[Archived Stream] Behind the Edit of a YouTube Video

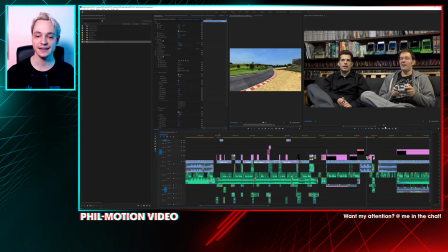And this is why I played it up a little bit.
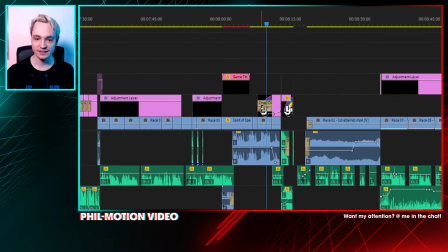You can see here, there is, on my timeline, there is an LJN logo fading in and fading out there,
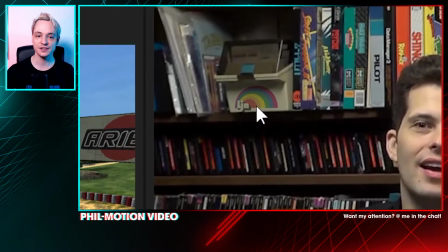and when you look at this screen here, very subtly on the floppy disk box here,
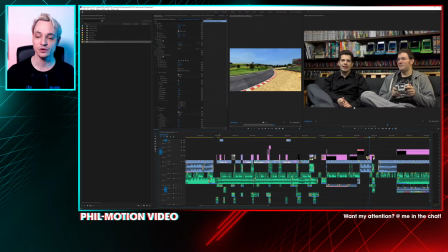the logo fades in and out. I think that's enough. I don't know why. I just thought it would be nice,
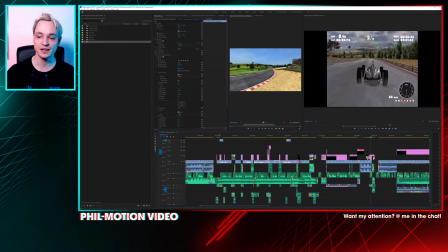and of course it gradually fades in here in the background for this nice little jump scare effect,
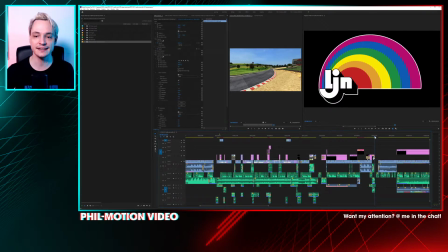where we zoom in ever so slightly and then it switches over
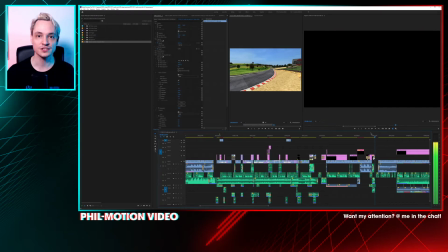to a skull, which I also found as a public domain image.
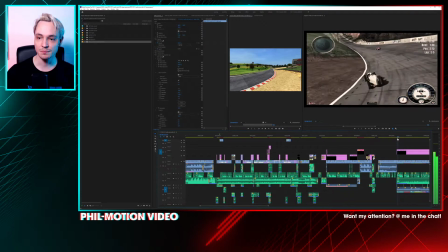Yeah, and now we're here back in the game, and some said First play.
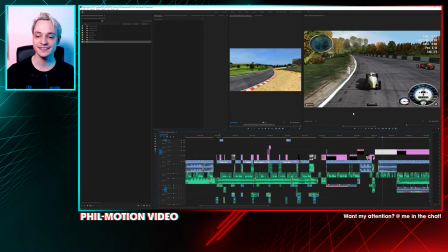you can hear it in my voice how frustrated I was. And of course, I had to record the voiceover afterwards, of course, after I played it, because then I knew already which which attempts I would put in, and so on and so forth, and how I would edit those.
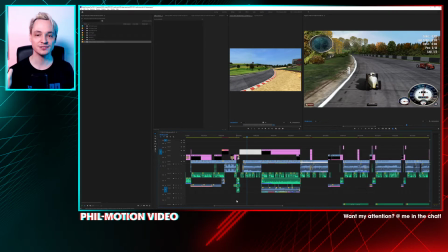And then I just, had in my script, I think, stuff like, what the hell? How? Look at this! And I recorded the voiceover, of course, in the middle of the night, as I always do, so I don't have
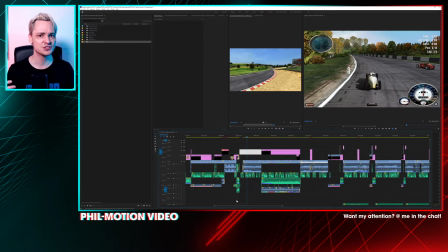any dogs barking outside, children chirping, birds and so on. But it was also very hot, so I had the window open. And only afterwards I realized either I have woken my wife, who was sleeping next door,
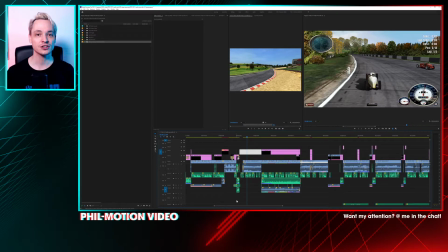also with the window open because it was hot, or completely alienated our neighbors when I was shouting, "No! What? Look at this! You know what this means? Suicide time!" So if you hear this out of context, it's probably a little bit worrisome.
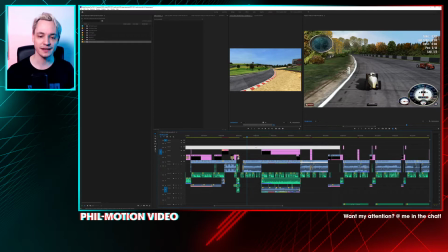But then again, probably my neighbors already know me, that I'm a weird, eccentric fella.
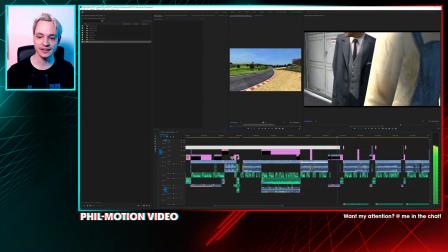Yeah, so all those wonderful attempts there, and of course the running joke that is always once
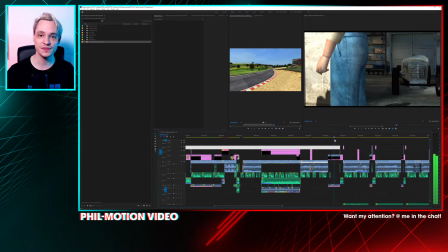you get a game over, it starts again this wonderful cutscene, and this is why I said you get to loathe this Panaba
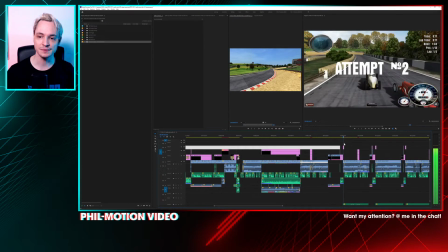polygonal pent leg, because you will see it so many times. And this is also with this little skip meme here.
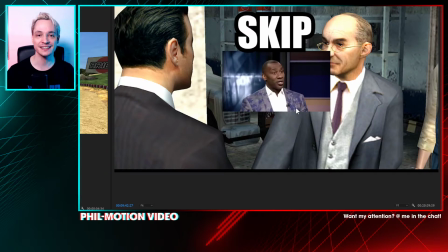I just googled I just searched in YouTube for skip meme,
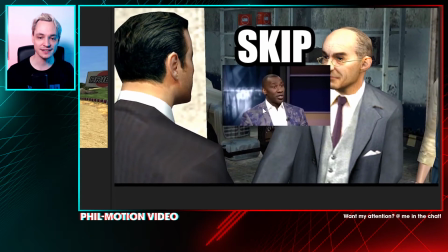and apparently this guy here is presenting some kind of
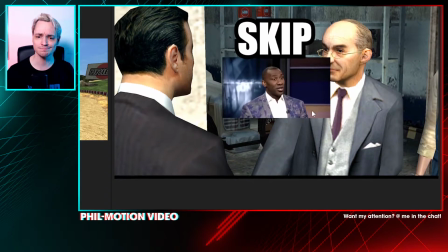I think football show with other presenter, and the other presenter is named Skip,
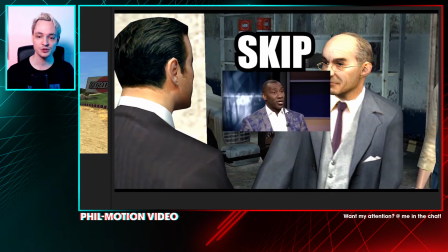and he's pretty loud
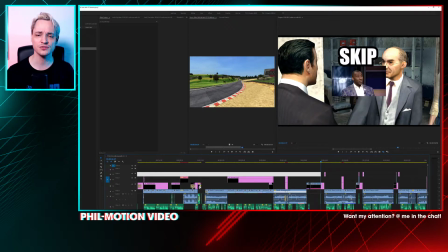and there is this cut down where it's just 30 seconds of him shouting, "Skip, skip, skip, skip, no skip."
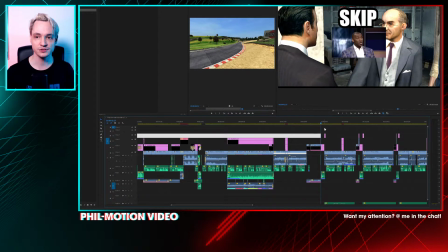And just put those together because I thought it would be funny.
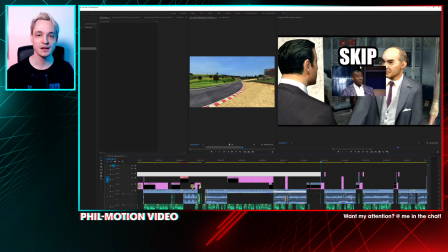And of course, the font is Impact, which is the #1 meme font, as we all know it. So just put font in Impact, only caps, white, black outline, you got your meme font.
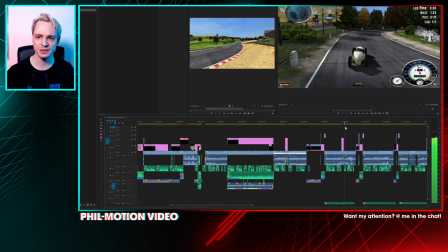Yeah, and this is pretty much, I think, all of the attempts.
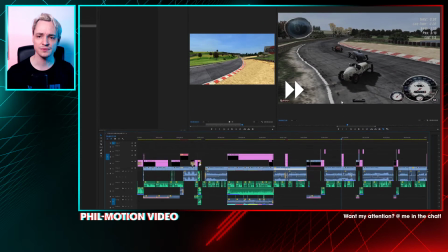Yeah, I had this little effect here of like a VCR where you speed things up,
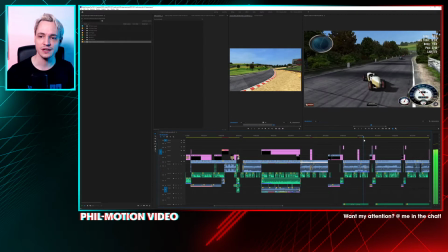because of course I want to trim it down, because you don't want to watch like me 30 seconds driving from one glitchy bit to the next.
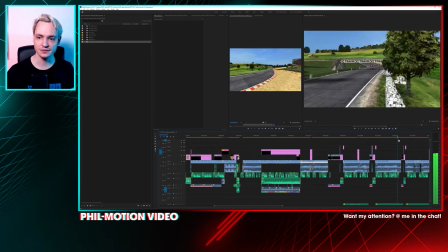Yeah, what's interesting are the glitchy bits, not me driving there without much happening actually there.
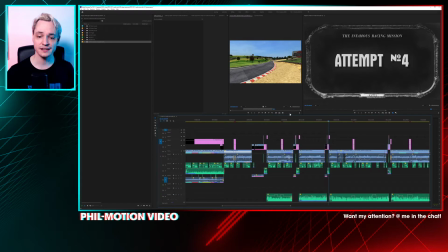And you might have also noticed when you've watched it, there's 1930s music underneath everything.
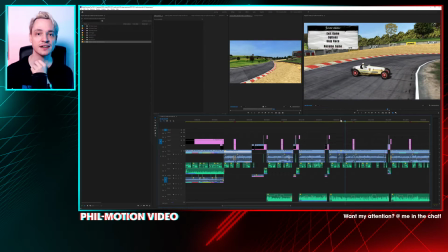And I found those tracks on archive.org, where I just googled for 1930s music and public domain.